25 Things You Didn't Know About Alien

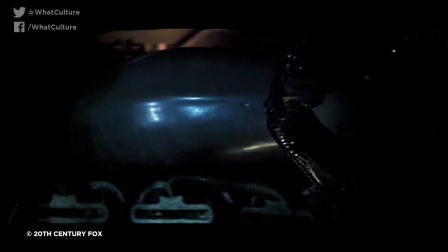740s
Many viewers see the alien's appearance in the escape shuttle in the final scene as its final move at successfully outsmarting Ripley and continuing to hunt its prey.
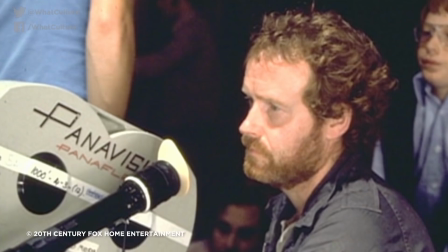749s
However, a supplementary making-of book and some statements from Ridley Scott suggest otherwise. It has been noted that the alien's colour changes from translucent grey to black over the course of the film, signifying a process of aging and dying.
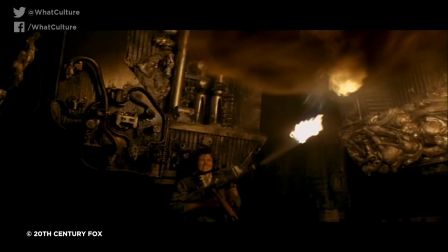761s
Having successfully created new hosts, albeit ones that were incinerated by Ripley, it is likely that the alien was in fact looking for a quiet spot in which to die.
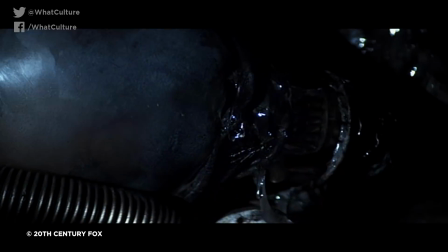770s
Backing this up is how it doesn't immediately attack Ripley. It only does so once provoked.
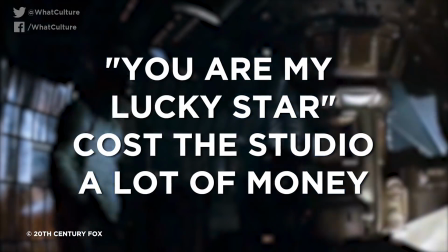775s
6. You Are My Lucky Star cost the studio a lot of money. During the shuttle scene, Ripley sings You Are My Lucky Star,
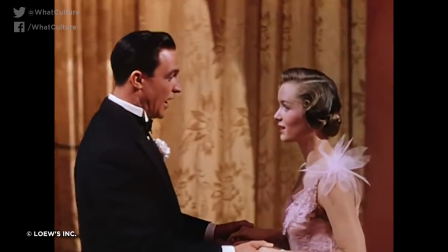782s
a song which gained popularity from its inclusion in Singing in the Rain, whilst preparing to blast the alien out into space for good.
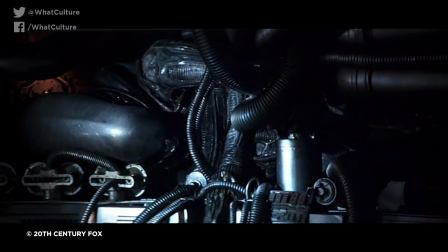789s
This was actually an idea from Sigourney Weaver, who felt that the romantic lyrics in the song's chorus were in stark contrast to her relationship with the alien.
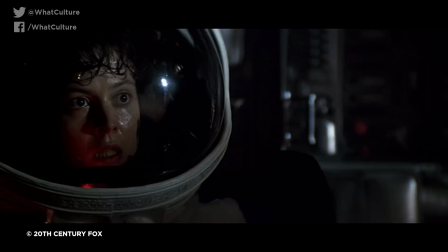797s
Despite the effectiveness of this moment and how much more iconic it is thanks to the song's inclusion, after shooting the scene,
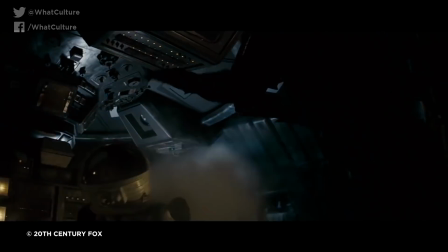803s
20th Century Fox were unhappy with the decision as it required them to fork out a large sum for the song's rights.
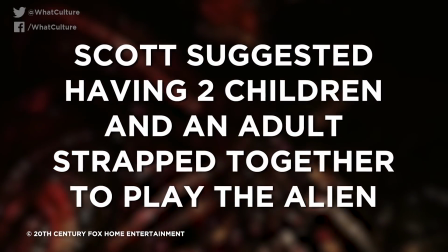809s
5. Scott suggested having an adult and 2 children strapped together to play the alien.
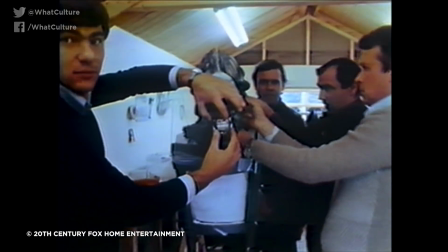814s
At some point between deciding against an animatronic model for the alien and ultimately casting Balaji Buddy Joe to fill the suit, Ridley Scott had some,
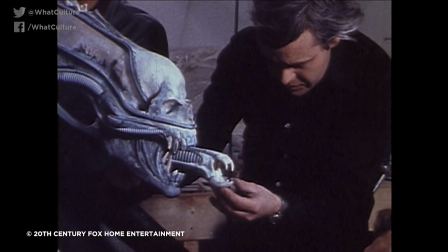823s
interesting ideas about how to bring the creature to life. One such idea was to strap 2 children together and then strap them to an adult, wrapping them in rubber for the alien's skin.
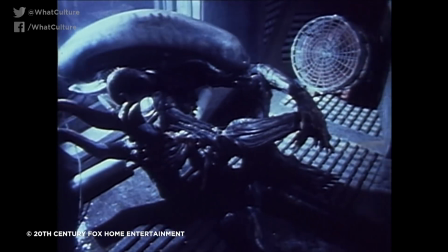831s
It is difficult to imagine what this could possibly have looked like,
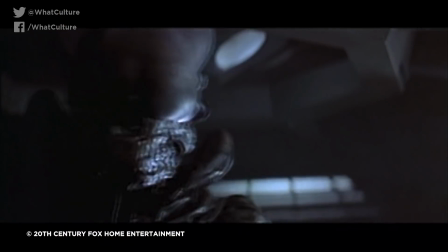834s
but it's probably safe to say that such a monstrous interpretation of a pantomime horse would not have been anything as effective as Buddy Joe's portrayal of the iconic creature.
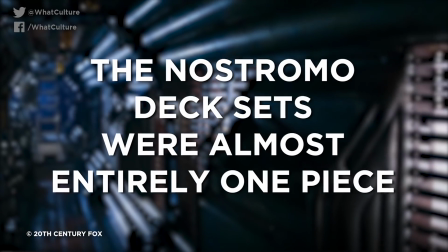843s
4. The Nostromo deck sets were almost entirely one piece.
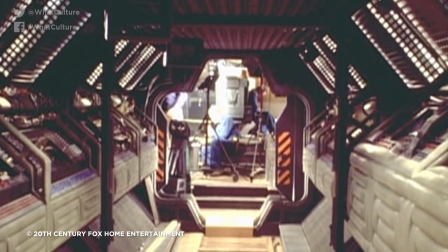847s
When constructing the Nostromo set, the crew built the ship's various corridors and tunnels almost exactly as can be seen in the film,
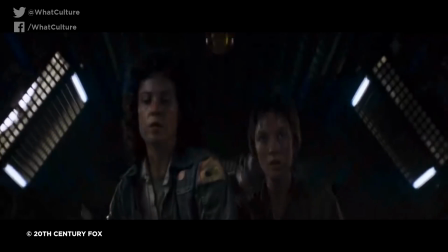854s
closed off with very little in the way of openings or light. This meant that to navigate the set, the actors had to move through it much like their characters would on the real ship itself.
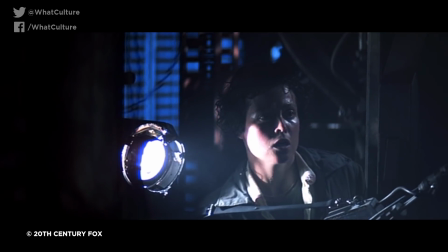863s
This immersion in the enclosed, dingy environment of the Nostromo added to a palpable feeling of claustrophobia and realism for the actors,
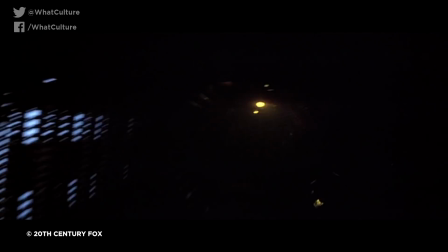870s
which translates directly to the film itself.
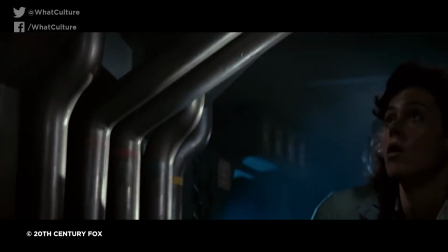872s
Yaphet Kotto, standing at 6'4", was too tall for much of the cramped set and had to stoop through doors and certain hallways.
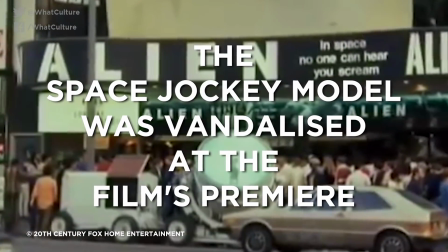880s
3. The Space Jockey model was vandalized at the film's premiere. Alien's opening weekend event was quite the sight to behold.
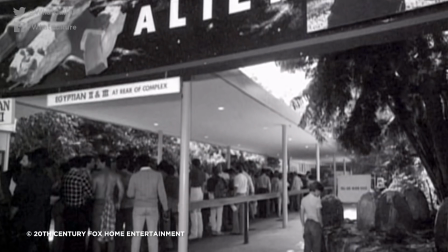887s
Entering Grauman's Egyptian theatre, moviegoers were treated to props from the film,
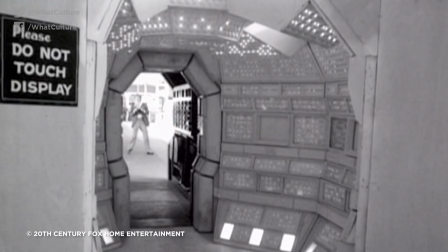891s
such as alien eggs and even the full-size Space Jockey set piece, and walked through a portion of the Nostromo's corridors to get to the cinema screen. Sadly,
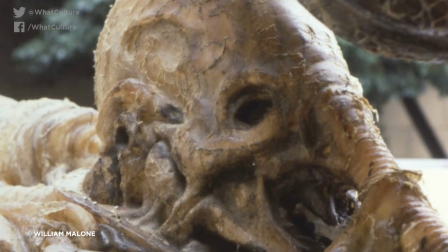899s
on the second or third night, the Space Jockey was destroyed. Religious zealots set it ablaze, believing the horror to be the work of the devil.
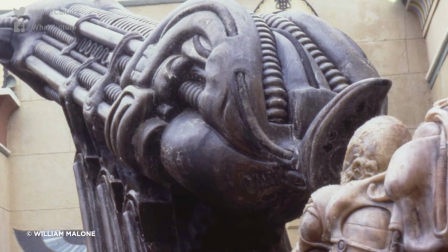906s
Worse was the fact that this was the very same prop seen in the film's own scene.
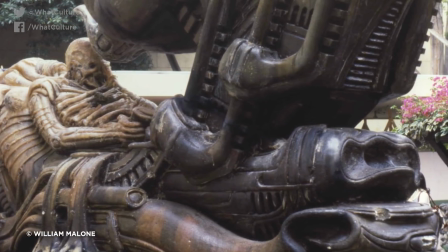910s
It was a tragic end for one of Alien's most memorable and impressive pieces of imagery.
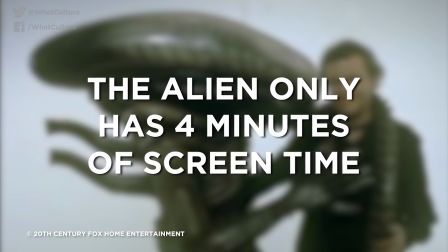915s
2. The Alien has only 4 minutes of screen time.
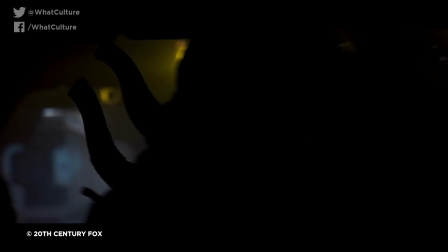919s
One of Alien's great strengths was how it effectively limited the alien's screen time whilst managing to remain tense and terrifying.
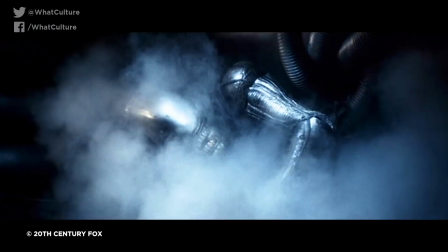926s
The monster is rarely seen and is never shown in full or with clear lighting, frequently obscured, lurking in the shadows, or shown in extreme close-up.
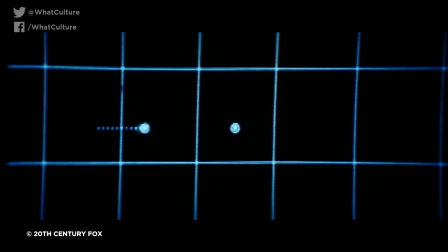934s
The fact that it only seems to appear moments before a kill solidifies its status as a stealthy hunter.
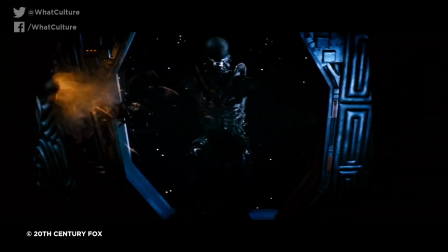939s
With this known, totting up the alien's on-screen presence is still surprising.
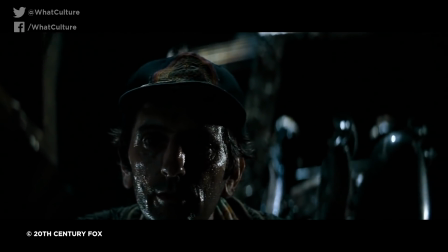943s
Over the film's 117-minute runtime, the creature appears for a grand total of only 4 minutes,
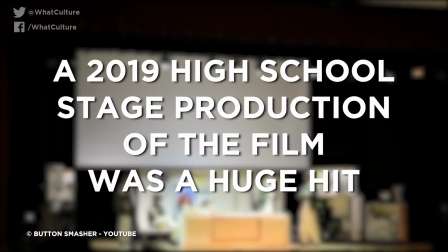950s
and doesn't make an appearance until around the 1 hour mark. 1. A 2019 high school stage production of the film was a huge hit.
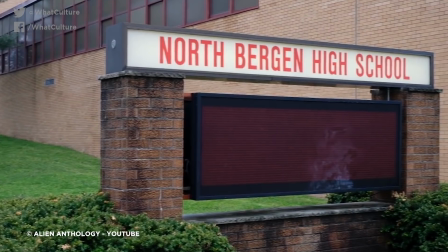958s
Earlier in 2019, students at North Bergen High School in New Jersey adapted the film into a play.
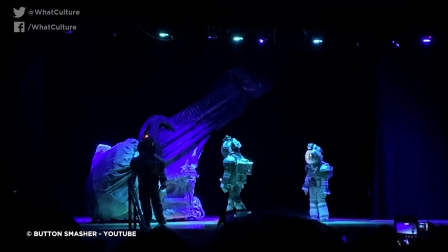964s
Despite having no budget at all, its production values were incredibly impressive, with the alien costume in particular replicating the original design almost perfectly.
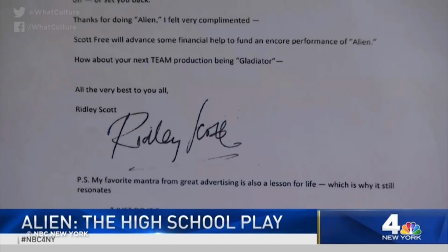972s
Ridley Scott caught wind of the production through social media and was so impressed by the idea that he donated money to the school to allow them to put on an encore performance.
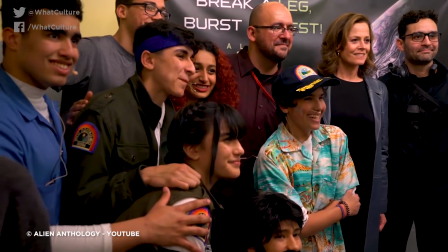981s
Sigourney Weaver attended and surprised the cast and crew backstage, much to their elation.